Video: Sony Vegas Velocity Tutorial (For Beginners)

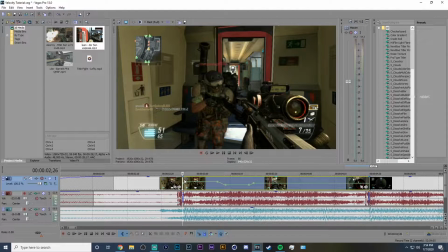So now it should be a nice little sync part to the audio and just a little more depth to the edit.
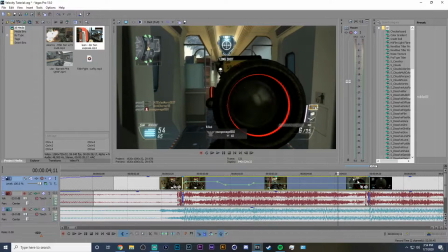And now you see it still repeats. We didn't quite get it perfect. It's not perfect the way it is.
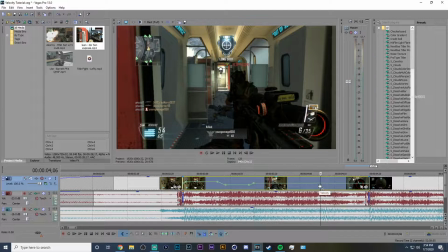So what we have to do is now, the best part for this would probably be on the scope in.
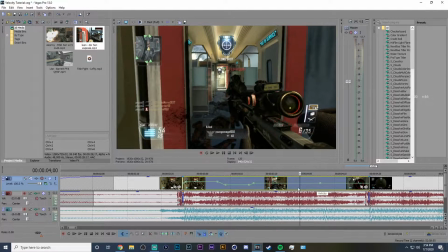So the scope in is here. And I've just made another keyframe. So again, this whole section stays at 100 speed.
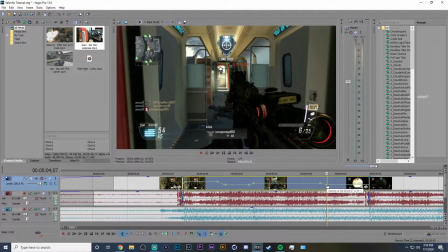And then here we're going to drag this down just until he doesn't shoot in the repeat. And I don't know if you caught it, but on this thumbnail here on the right side, it's always the preview of the last frame of the video clip.
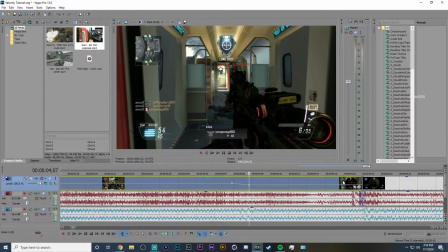So let me get in here and you can see it again. If I leave it at 86, you can start to see the XP from the kill come up. You want to just drag it down until, so see, there's the muzzle flash at 59. That means it's still repeating.
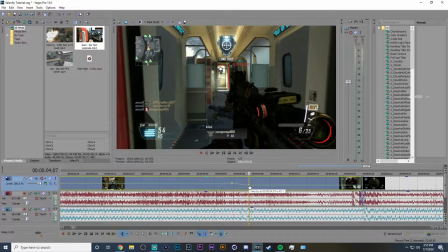So we need to drag it down one more to 52, and then now it doesn't repeat.
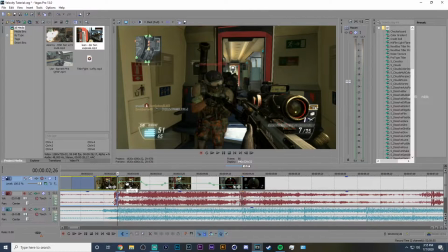So basically with velocity, you're trying to add slow-mo to add some more depth to your edit and make it look cleaner,
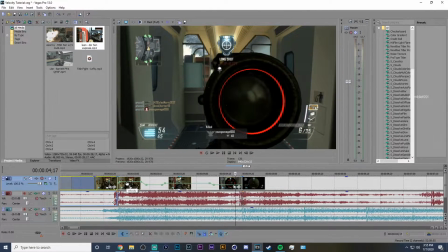but you're also trying to match the frame so that it doesn't repeat anything in the video.
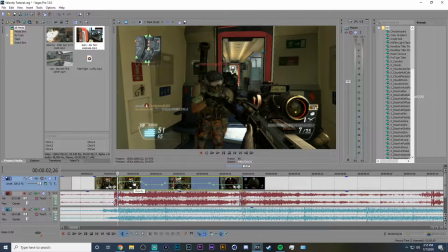With control slow-mo dragging, if you control drag, it will just slow down what you have selected and it won't repeat at all. But with velocity, you need to do it manually. So now let's look at what we have on this first clip.
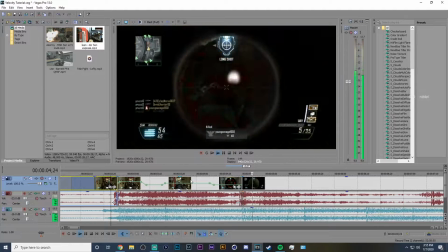So that looks pretty nice. And just like that, we've done velocity.
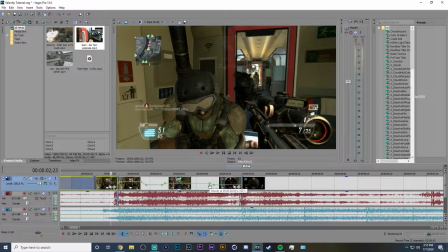It might, if it seems confusing still,
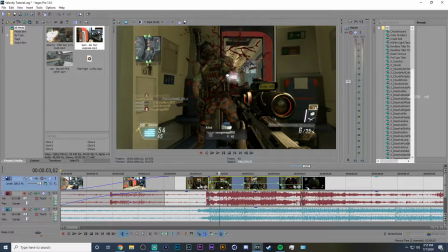I'll do it a couple more times just to get it through to you that it's just a routine-based thing. all you're basically doing
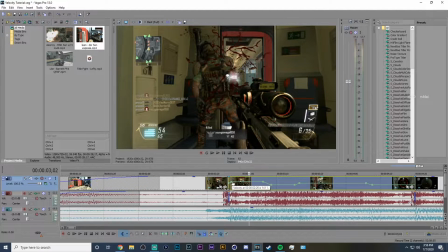every time is you're starting at a base number of 100 and you're speeding it up with 2 keyframes to keep momentum the same at some variation of whatever you feel like is the proper speed for your style you're going for. And you're just repeating it until you get the video where you want it,
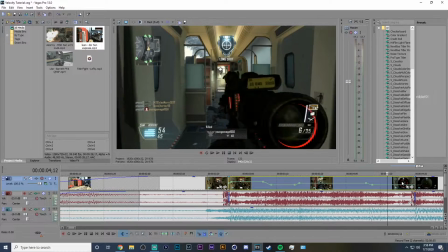and make sure the clip isn't repeating on the shot before the next clip comes in.
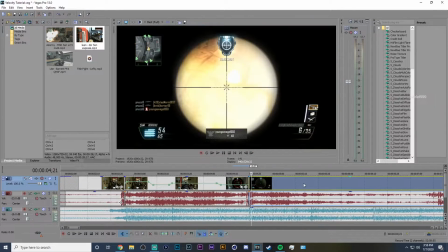So let's take this clip. Let's fast forward until the next shot.
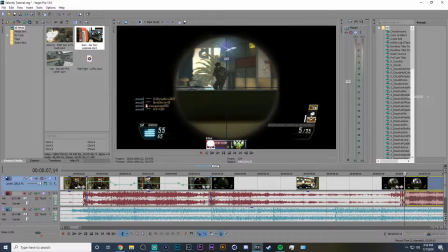So that's the next shot. So now we need to find another sync point.
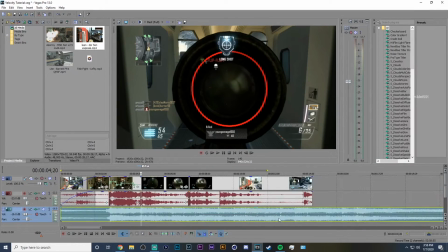So let's listen to the song again.
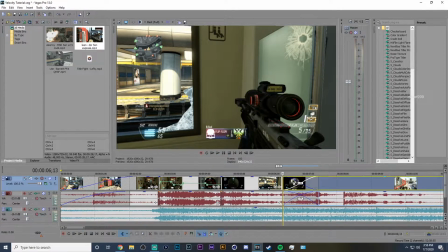So this is the big drop, but if I were to put it here, I would have to speed it up so much it would look unnatural.
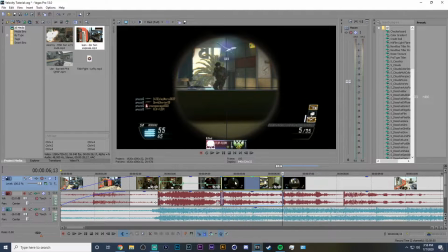Let's take a look at what that would look like. So now I've trimmed the clip so that it fits into that pocket.
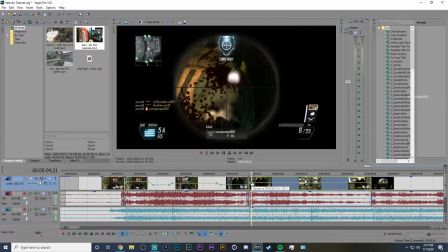So now let's do velocity. Let's go back up, all about consistency, 141.
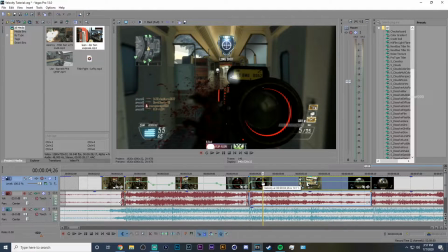And let's go to here and then drop it down to 52.
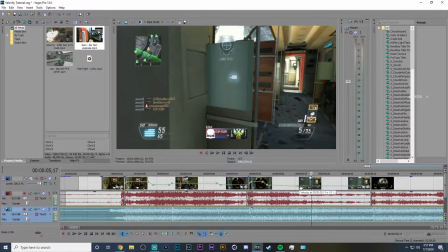And then this part of the song has a nice beat, so let's do the same thing we did where we drag it back up to 100. And then now let's watch. We didn't make it there.
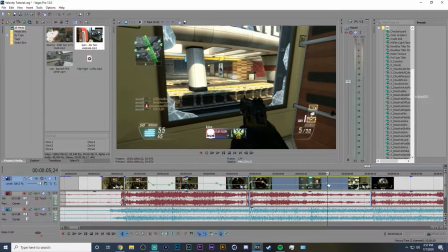So now let's add a keyframe and hike up the speed until we get to the point that it needs to be at.
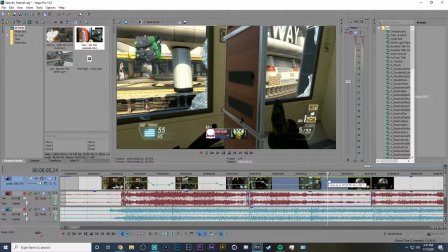I believe it's right there. So now we're at 266%. I am in Vegas 13. The limit on velocity percentages in Vegas 13 is 300% speed.
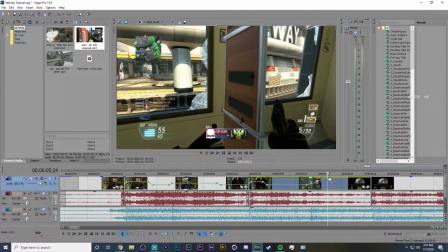In newer versions of Vegas, I'm aware it goes up to 1,000%. I don't know why you would ever use that fast of a transition in an edit. It looks jarring to me. If that's the style you're going for, then you're going to need the newer versions of Vegas, but all these concepts still apply.
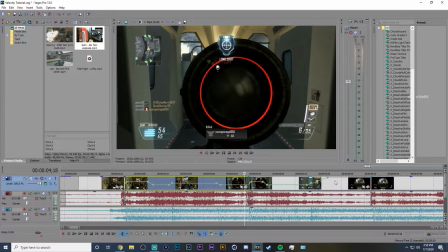So let's take a look at this next clip sped up to fit this next sync point. That looks too jarring to me, and I don't really think it looks good personally.
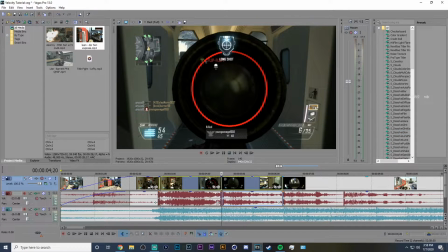If you thought it looked fine, then be my guest.